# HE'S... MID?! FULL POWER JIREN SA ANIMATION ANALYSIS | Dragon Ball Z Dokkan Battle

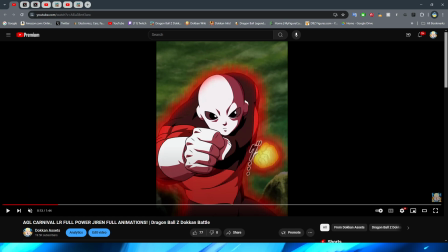(20:29)
This is a very good example of how to do it right. Now, Jiren getting into this stance looks very, very good, right?
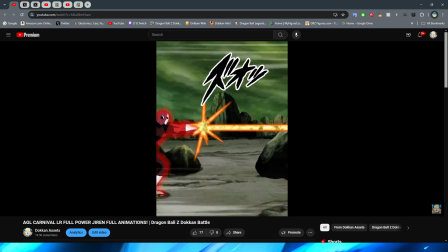(20:36)
Obviously with him with his fist out there. And then they have this little shot from the side with him basically throwing the blast forward, with him blasting the enemy into the rock.
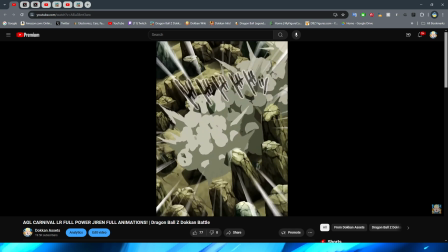(20:45)
I do feel like that the shot from the back could have been a little bit better, in my opinion, right?
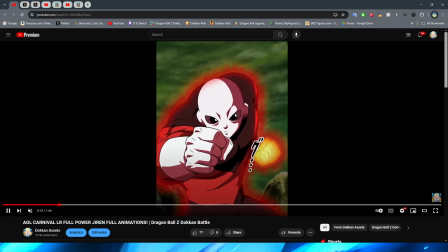(20:51)
I kind of wish that this shot right here looked a little bit better. But it's not terrible, right?
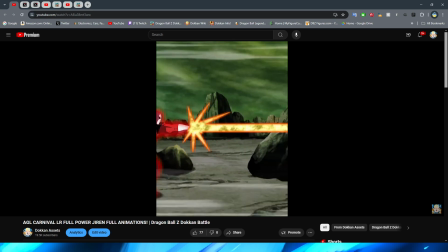(20:57)
At least the movement on Jiren actually putting his arm forward is pretty fluid.
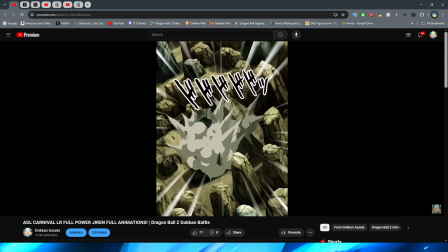(21:01)
So I suppose it's kind of a non-complaint, but I still feel like they could have made the shot look a little bit cooler.
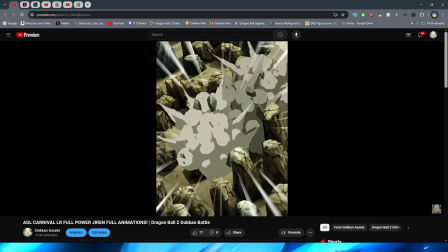(21:06)
But after the enemy is blasted into the rock,
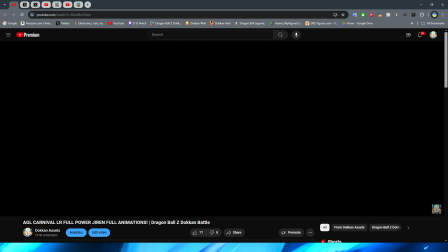(21:12)
we then have the 18 key, which is interesting.
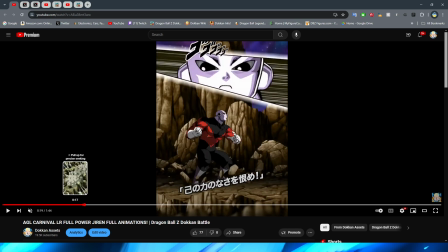(21:17)
That they kind of just end it there, but I guess that makes sense, right? Because they could have strung along more animations for that, but
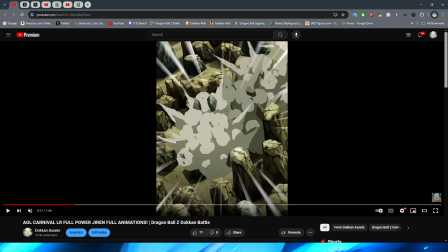(21:24)
then I guess having him being like broken into the rock will also end up being like the KO screen basically for that too.
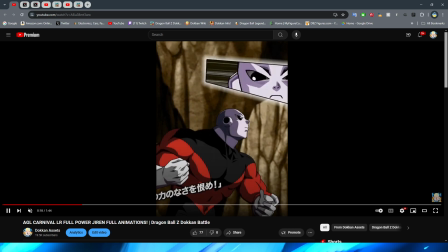(21:32)
Either way, though, I really like this first shot of the 18 key, I gotta be honest.
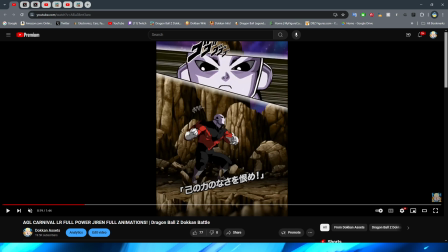(21:37)
Jiren looks super menacing here, first of all. They, like, carved my man's face into some Giga Chad type of face here.
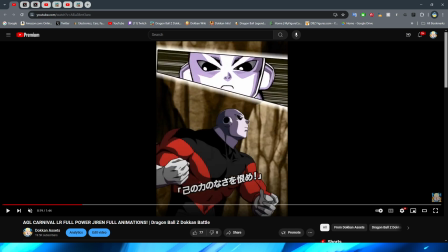(21:44)
But also, once again, this type of art style feels a lot more reminiscent. I think it's his eyes. They, like, made them more triangular rather than, like, circular. Either way, though, for this particular shot here, right,
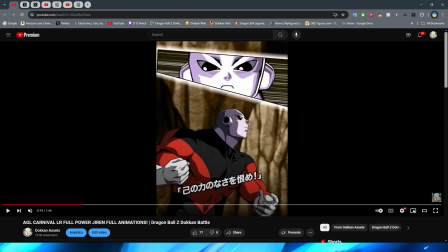(22:01)
it's really interesting because they go back to the same sort of shading that they had at the very beginning, right? That I was talking about how this right here, right,
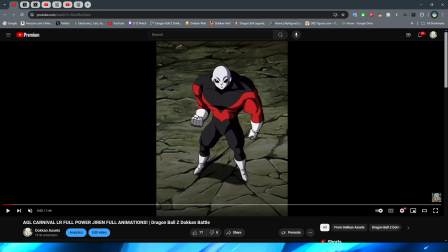(22:14)
looks a lot more like the Tournament of Power art style and the Tournament of Power shading with like how, you know, dark the actual shading on the characters are and the thicker black lines and stuff like that, right? All of that art style, before we get to this, right,
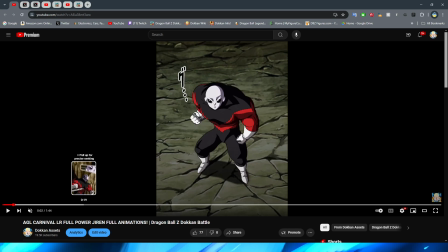(22:30)
once again, I feel like is once again captured very well in the beginning of the 18 key super attack here, right?
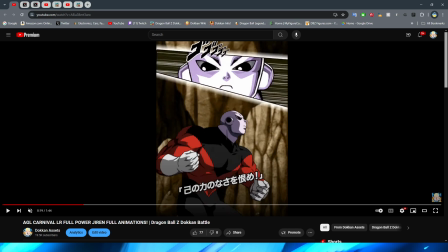(22:38)
Looking at Jiren like this, you can see that once again the line work is very similar to that same Tournament of Power art style, the shading and everything like that. I think it looks really, really good. I have to point out this stuff because even though, you know, I think that these animations aren't necessarily stellar,
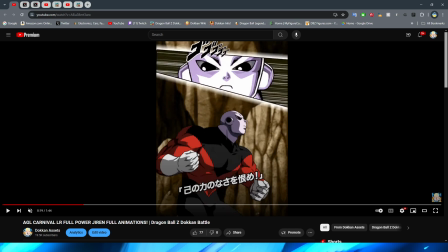(22:54)
obviously I feel like even with animations that aren't as good as some of the top tier ones in the game, or even just are kind of mediocre, it's still important to point out the good things that they do, right? Because obviously, since they are mediocre, that means that they're not bad, and they certainly do some stuff good, right?
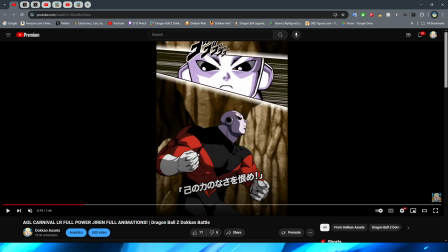(23:10)
So I think that it's still important to point out stuff like that, even if the animations aren't necessarily the best, right?
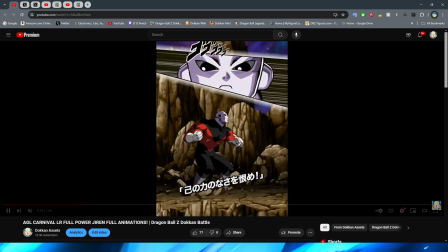(23:17)
Now, either way, moving on from that, right, we have Jiren.
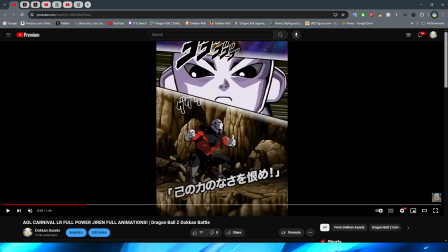(23:21)
Bro, it's definitely been hitting the Giga Chad workout because that squat was crazy.
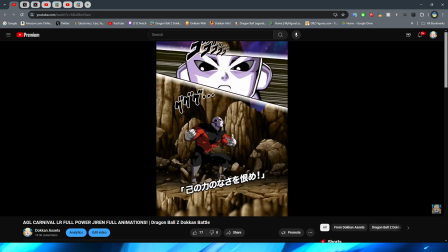(23:27)
Oh my gosh, dude. I can feel my legs cracking looking at that. Holy cow.
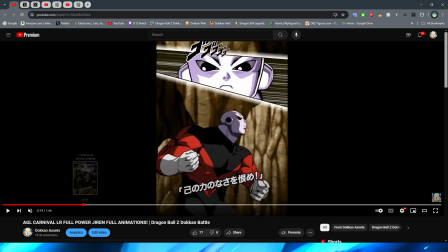(23:32)
So we have Jiren obviously squatted down before he jumps up. I will say, I do kind of feel like they could have done a better job on the jumping animation.
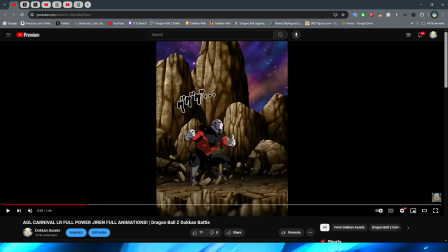(23:40)
Usually I don't say that about Dokkan animations because I feel like they do a pretty decent job of it, but Jiren jumping up in the air here looks a little weird.
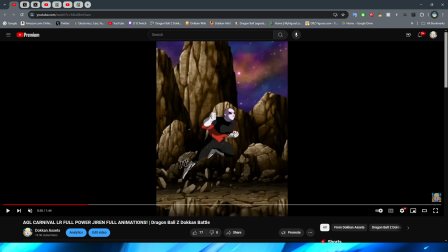(23:48)
Like, I think it also doesn't help that they use for one, static PNG once again. This kind of reminds me of like an old Astro Boy cartoon. If you're familiar with what I'm talking about, like how those old Astro Boy cartoons look,
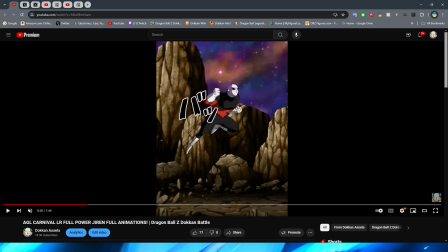(24:04)
where it's just like one like PNG of them basically sliding Astro Boy across the screen for him to fly.
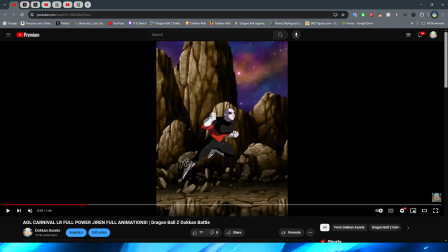(24:10)
That's kind of what this reminds me of. Why do they not have more movement on these? This isn't like something that they did in animations from like years and years and years ago.
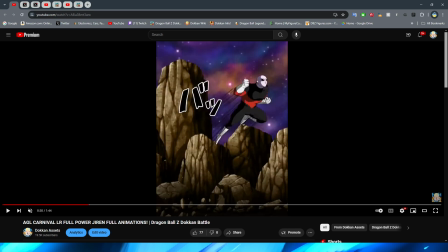(24:21)
I don't know, it's just so strange to me that they would include this in a modern 2024 SA.
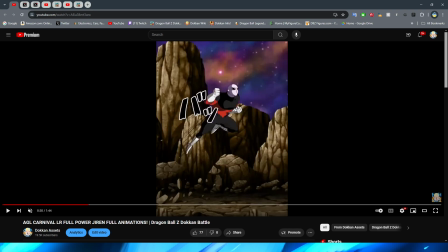(24:25)
This feels like something that could have been like when Tech Jiren came out.
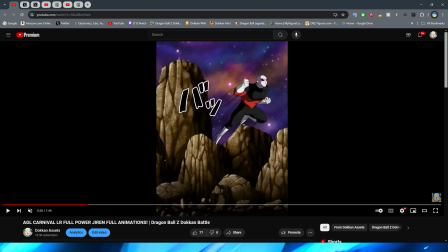(24:30)
This section of the animation, I feel like, is something that could have been seen in an animation from them.
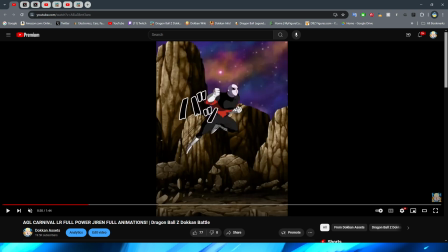(24:35)
I don't know. Kind of weird, right?